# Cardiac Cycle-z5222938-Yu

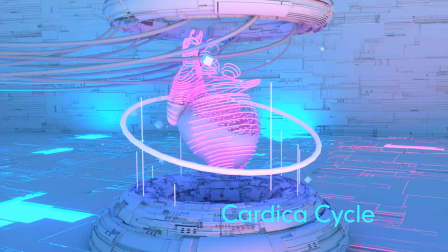Hello, I'm Ritin. The topic of my presentation is a 3D model of cardiac cycle.
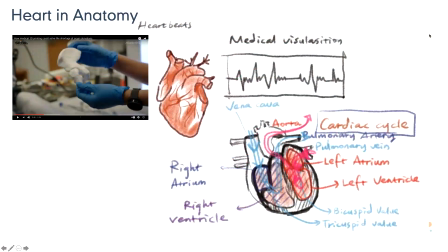I chose inner space as my design direction. In biomedical aspects, the application of 3D models has been realized in many medical research and principal demonstration. In recent years, with the development of biotechnology,
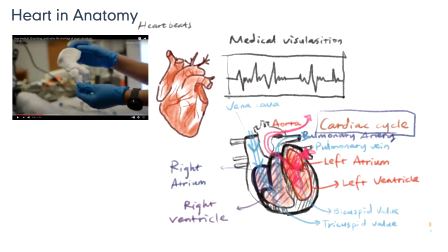3D printing technology could be used to reconstruct human tissues at the anatomic level to meet the insufficient resources of medical donations. In addition, at the observable level,
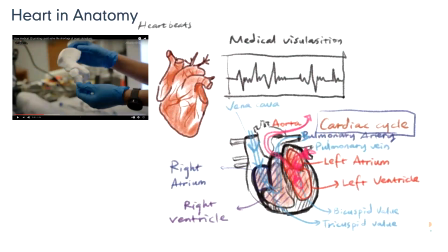the 3D model helps us demonstrate the interaction and fusion between cells. I chose the anatomy of the heart as my research area.
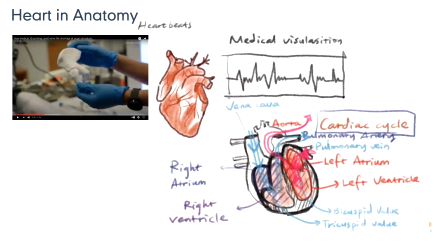In the initial stage, I mainly understood the development of blood during the cardiac cycle. I hope to demonstrate the blood flow within the heart through a 3D model.
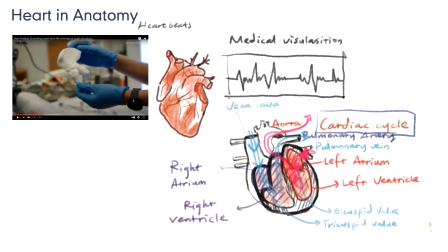However, there are many precedents for the same topics and explanation in both 2D and 3D. Therefore, I hope to find some different viewpoints to express the concepts of the cardiac cycle.
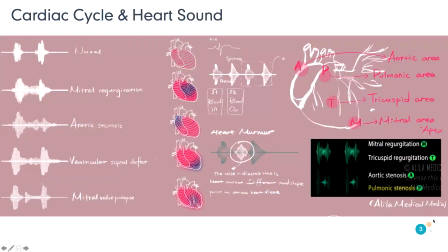So the study points out that in the cardiac cycle, different heart sounds could reflect the rational changes and pathology position of the heart disease. In my sketch, I used the soundtrack of each heart sounds as a kind of visual data,
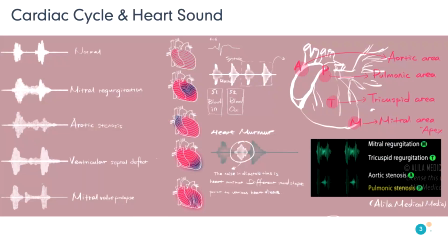which means that from each different soundtrack, it's possible to tell which part of the heart is in trouble. So this is similar to the principle shown in the electronic diagram. Uh, I just abstract visual data into lines.
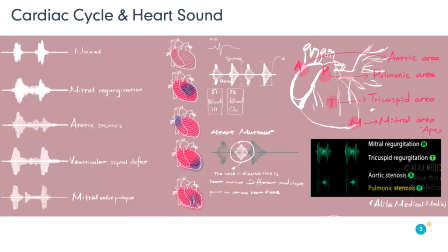So I just try to think about what it would be like to take a 2D soundtrack and turn it into a 3D dynamic representation.
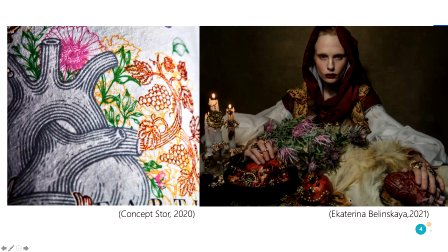And in the cultural societies, the heart is often used as a sense to express people's emotions, whether excited or depressed. These emotions could be described as being from the heart.
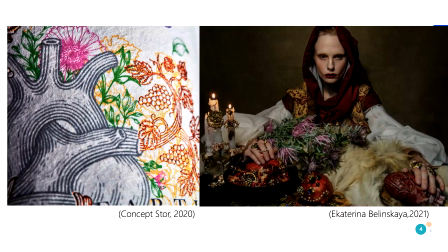So, in addition, the heart is the body's blood organ. It provides people with the power of life. So, a lot of art uses the heart as a metaphor for the roots of the plants.
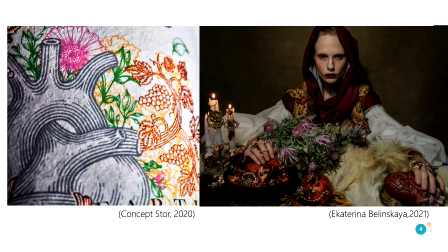So it's quite like a growth, a trend.
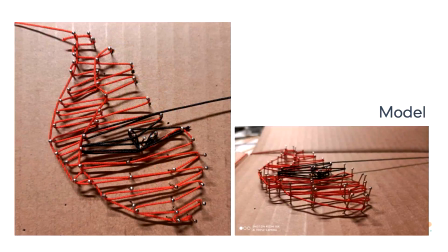Therefore, I try to express the power of the heart in the model. I use lines around the shape of the heart to abstract a sense of rhythm. In addition, the arrangement of lines could be seen as a transmission of emotions. For example,
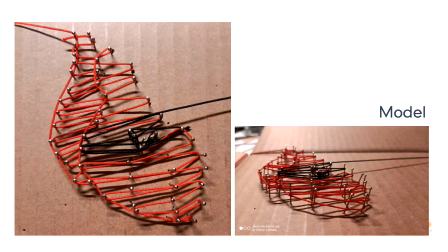irritability may be associated with the messy lines and pretty more fast beats.
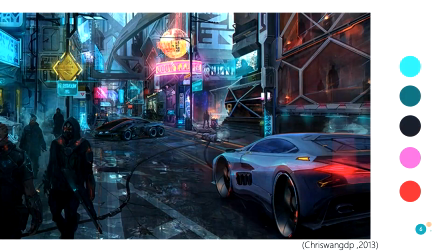Well, at the beginning of the 3D model construction, I chose the style of the cyberpunk. So in cyberpunk style works, we could always see the linear neon
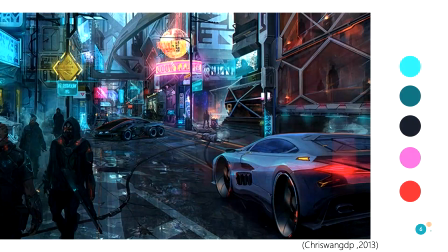lighting surrounded by spherical dynamic colors, such as some lighting blue and pink. Additionally, the contrast that changed in the temperature is that the tone could be bring the bigger impact to the audience.